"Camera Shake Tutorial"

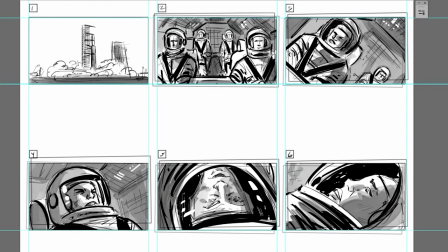[4:04]
Okay, so now all 5 of these frames are looking pretty herky-jerky, which is the order of the day. Now, let's see what we can do to bump the intensity up a notch or two. First, let's grab the line art layer, copy and paste.
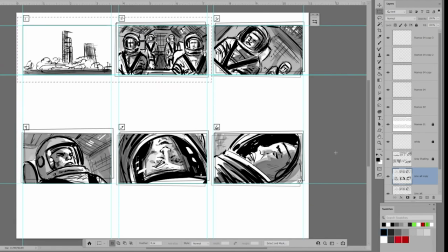[4:18]
Then we'll select the first 2 frames, which are fine as is, and delete the line art.
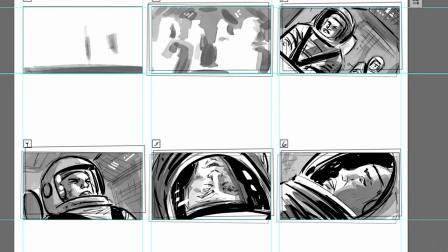[4:23]
Okay, so now we've got the line art duplicated for the last 4 frames, which are the ones we're going to intensify.
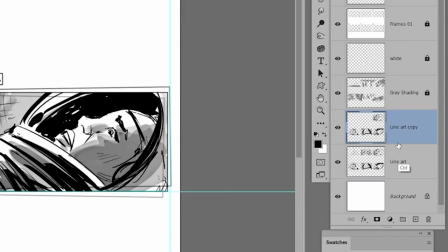[4:28]
Before we do, let's duplicate that layer one more time. And finally, let's shut the visibility off for the grayscale layer, just so we can focus on what we're doing.
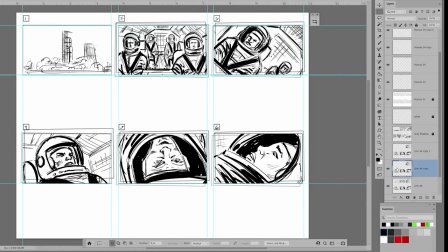[4:37]
Which is, essentially exactly what we've done previously with the frames layers.
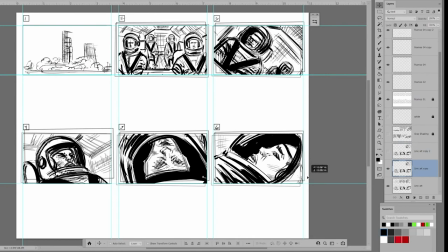[4:42]
We're going to offset each of the line art layers, just so there's a bit of instability to the images.
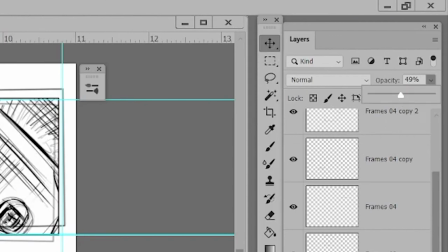[4:47]
Drop the opacity of that layer down to 50%. Next, we're gonna select the layer above that,
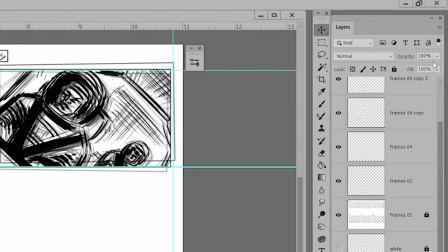[4:54]
offset it slightly in a different direction, and then drop the opacity of that layer down to 25%.
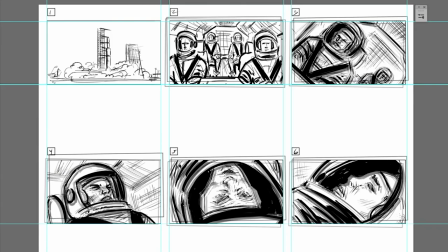[5:00]
Okay, so if we pull back a bit, the first thing that's gonna run through your head is, wow, that is looking very messy.
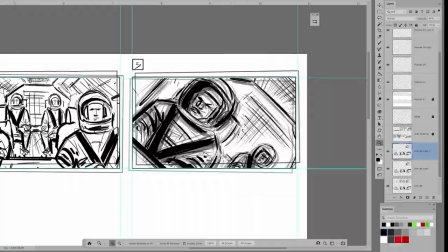[5:06]
And you'd be correct. So, what we're gonna do next is grab the eraser, make sure it's set to round, soft,
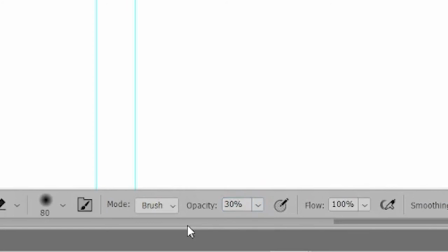[5:12]
and with the opacity set somewhere around 30%, and then we're going to get to work cleaning things up a bit.
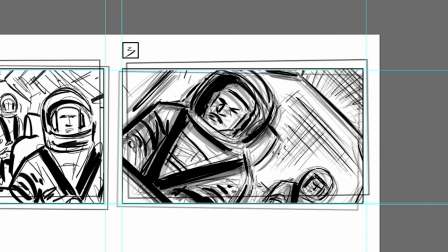[5:17]
Specifically, I'm going to erase all of the messiness in and around the faces of each character.
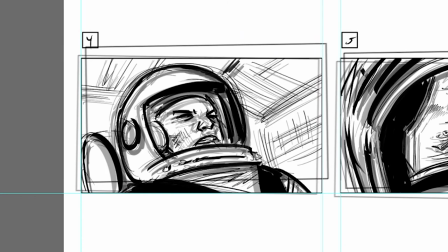[5:22]
And I'm doing this on both of the offset layers. We want to keep the chaotic lines around the contour, but be able to read the expressions on their faces.
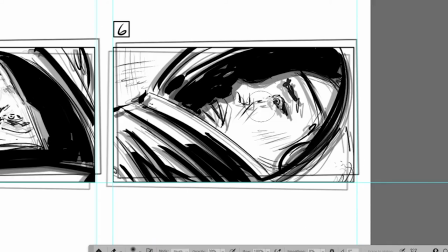[5:30]
Now, you'll notice that I'm not entirely erasing the duplicate lines in their faces, just enough so it's not so hard on the eyes.
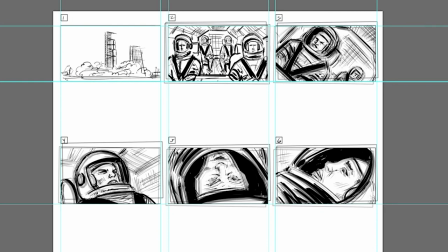[5:37]
Okay, that's looking pretty good to me. So next, I'm going to merge these two offset layers.
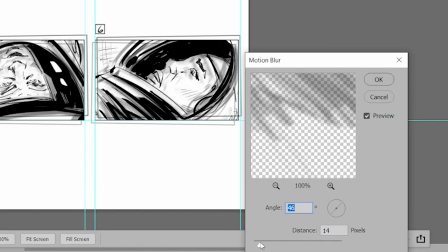[5:42]
And then finally, I'll add just a tiny bit of motion blur. The direction kind of almost doesn't even matter, it's just whatever looks good to you.
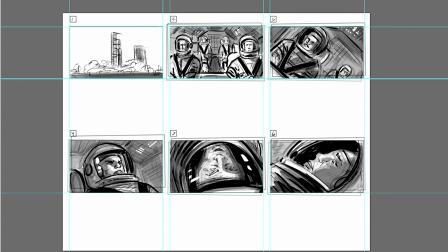[5:50]
All right, now we'll pop the grayscale layer back on and boom, there it is, that's it. The Ink and Grow Rich method of adding a camera shake to your storyboard.
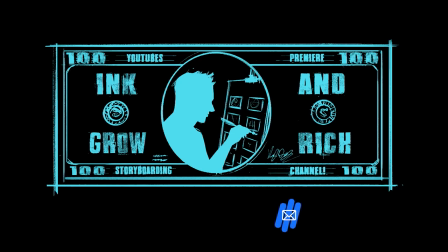[5:58]
Until next time, this is Vinny DeLay with Ink and Grow Rich.